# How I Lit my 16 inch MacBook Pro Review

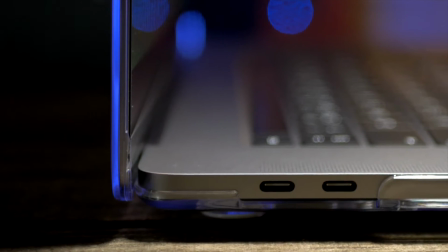couple of months ago I made a review about my 16-inch MacBook Pro. It's a video that brought me a lot more views, subscribers and some great comments.
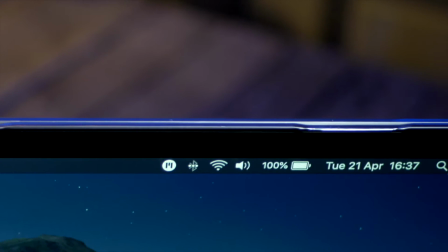In particular, I had lots of questions about the lighting and image quality.
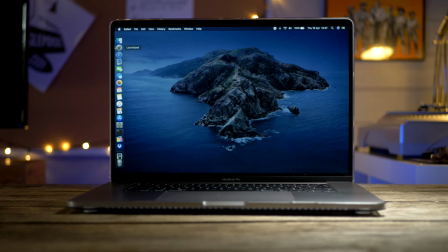So today I thought I'd answer a few of those questions by telling you how I lit one scene in particular, which also ended up providing me with a really strong thumbnail shot.
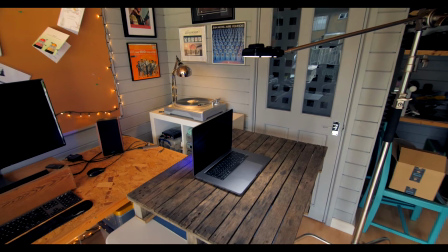So let's jump in. Okay, let's just quickly go through the lighting setup for this shot.
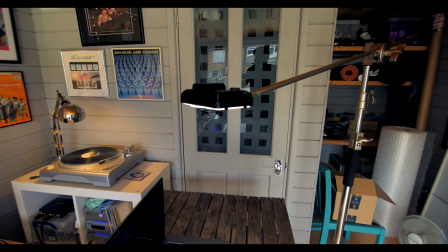The first thing I always do is set up a downlight onto the subject.
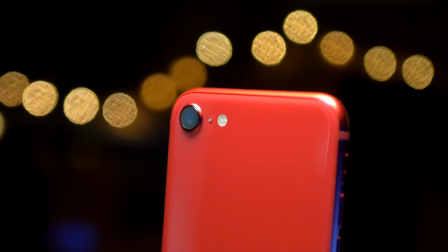That's because I'm finding at the moment that every time I use a downlight for product lighting, it just makes everything look fantastic and really dramatic.
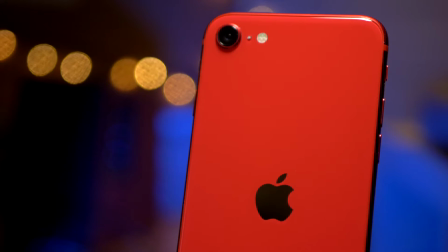I think it would even make a phone book look good. So that's what I do.
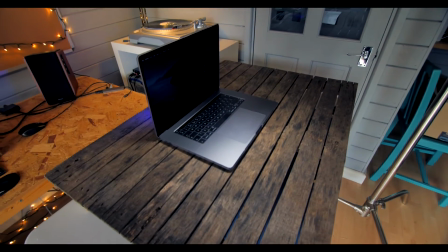The first thing I do is set up the downlight, and as you can see, the downlight is spilling down just onto the edge of the computer keyboard there,
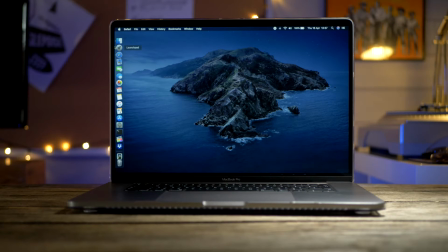not shining onto the screen, which is of course the next lighting source. And by the way, I'm going to be exposing everything today for that particular lighting source.
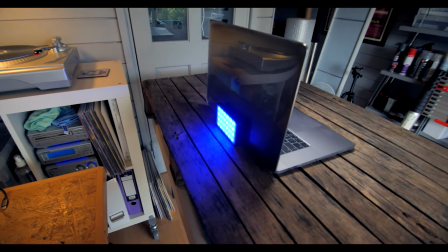The next lighting source is a hidden lighting source, and that is a RGB light from a company called Light.
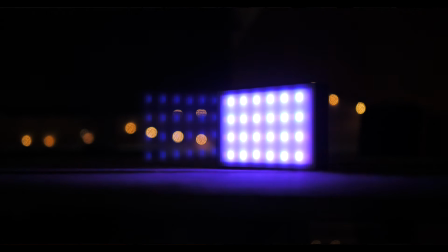By the way, I'll have a link to that in the description down below, along with a few other things.
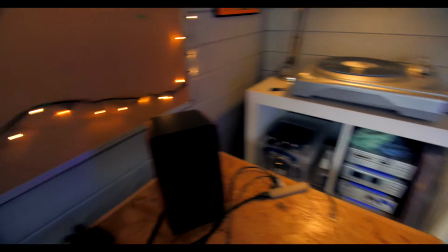And that very nicely brings us over here, because I'm actually using this light to bounce some blue light onto the wall over here,
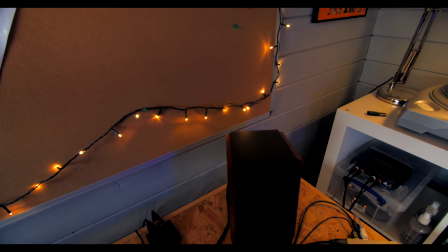and that also mixes really nicely with the sort of orange or tungsten light coming from this string of Christmas lights,
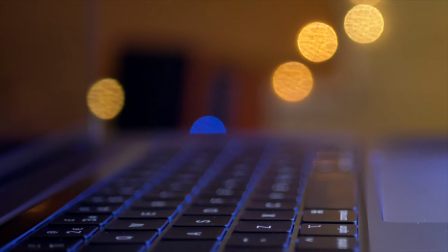which, guess what, I bought at Christmas. And they're also providing me with some fantastic bokeh action in the background,
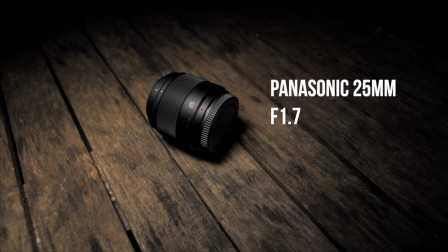because I'm using a lens that lets loads of light in, the Panasonic f1.7 25mm.
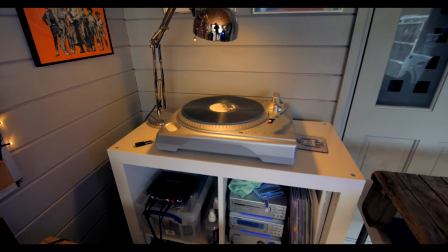And then the final lighting source I have over here is my IKEA desk lamp,
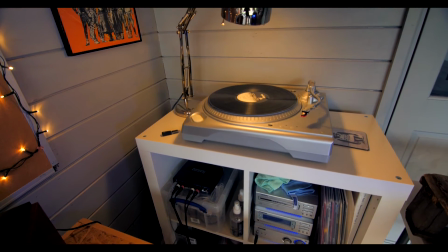which I use to just light up my record player area over here. So let's just quickly go through that again and count our lighting sources.
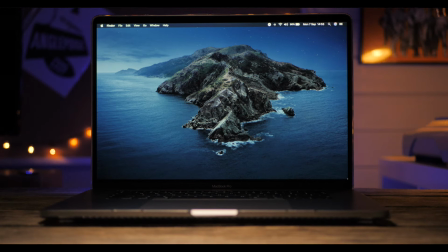Downlight is 1, computer light or light from the computer screen is 2,
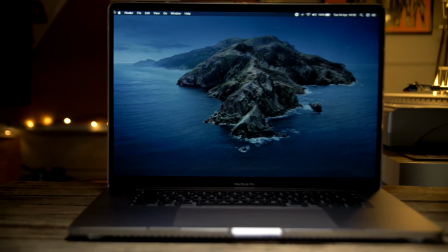RGB light is 3, Christmas lights are 4, and over here for a bit more ambience in the corner we have the IKEA light,
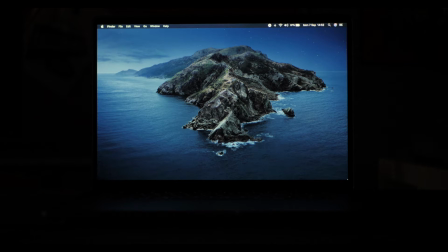and that is number 5. Okay, let's look at this lighting setup from scratch, gradually dropping in each lighting element to see how they all work together. Like I say, the subject of this shot is the MacBook screen, so that's what I'm exposing for, with the help of the histogram and the zebra stripes on my GH5.
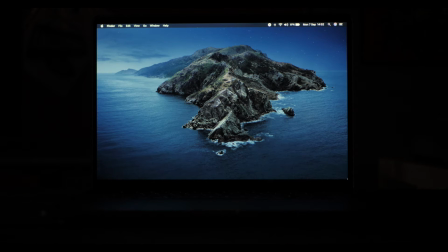The screen is set to full brightness, but I'm using a variable ND filter to avoid any overexposure, and that also enables me to shoot at the camera's native ISO of 400 for the best dynamic range. Now let's add source number 2, our festive lights.
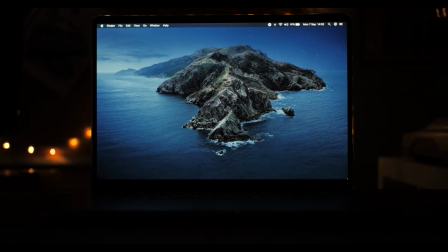Okay, that's a bit more atmospheric straight away, but this is a laptop review, not a David Fincher movie, so let's add source number 3, our desk light.
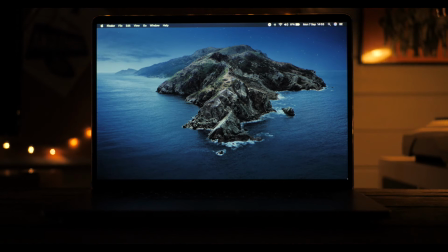Okay, things are starting to warm up nicely, and I like the way the desk light is reflected in the picture frame in the upper right hand side, adding a bit more interest to the shot. But now I feel the need for a little orange and teal action, so let's drop in lighting source number 4, our hidden little RGB light.
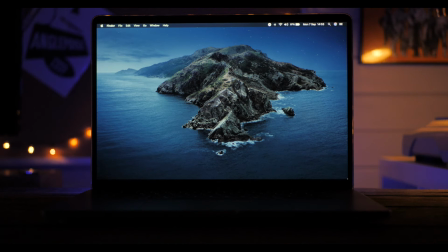Now we can see the nice contrast between the orange and the teal come to life in camera without the need for using any LUTs. Finally, we need to make the MacBook really pop out from the background, and that's where lighting source number 5 comes in, the white top light, and bang, we're looking good.
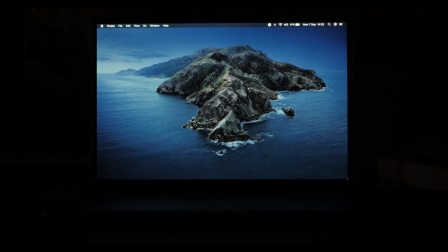Before, after, before, after. I love doing that.
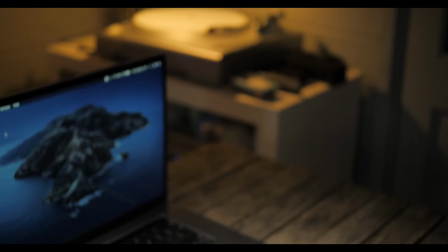That's it for this video, guys. I hope I've shown you how you can achieve better image quality in your product videos with a few simple lighting techniques, and that you don't need a huge space to do it.
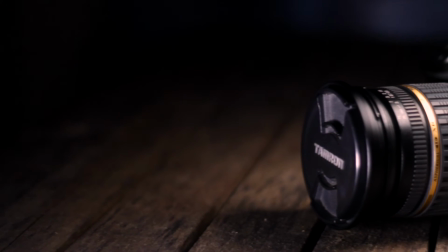I love my GH5, but just remember your lenses, lighting and preparation are far more important when it comes to producing better images.
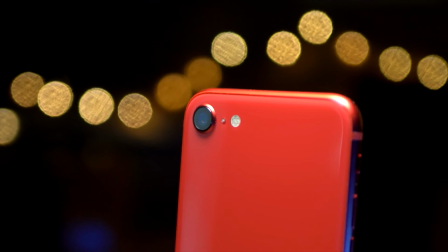And if you like what I do, then why not do the decent thing by liking, sharing or subscribing, and I'll see you in the next one.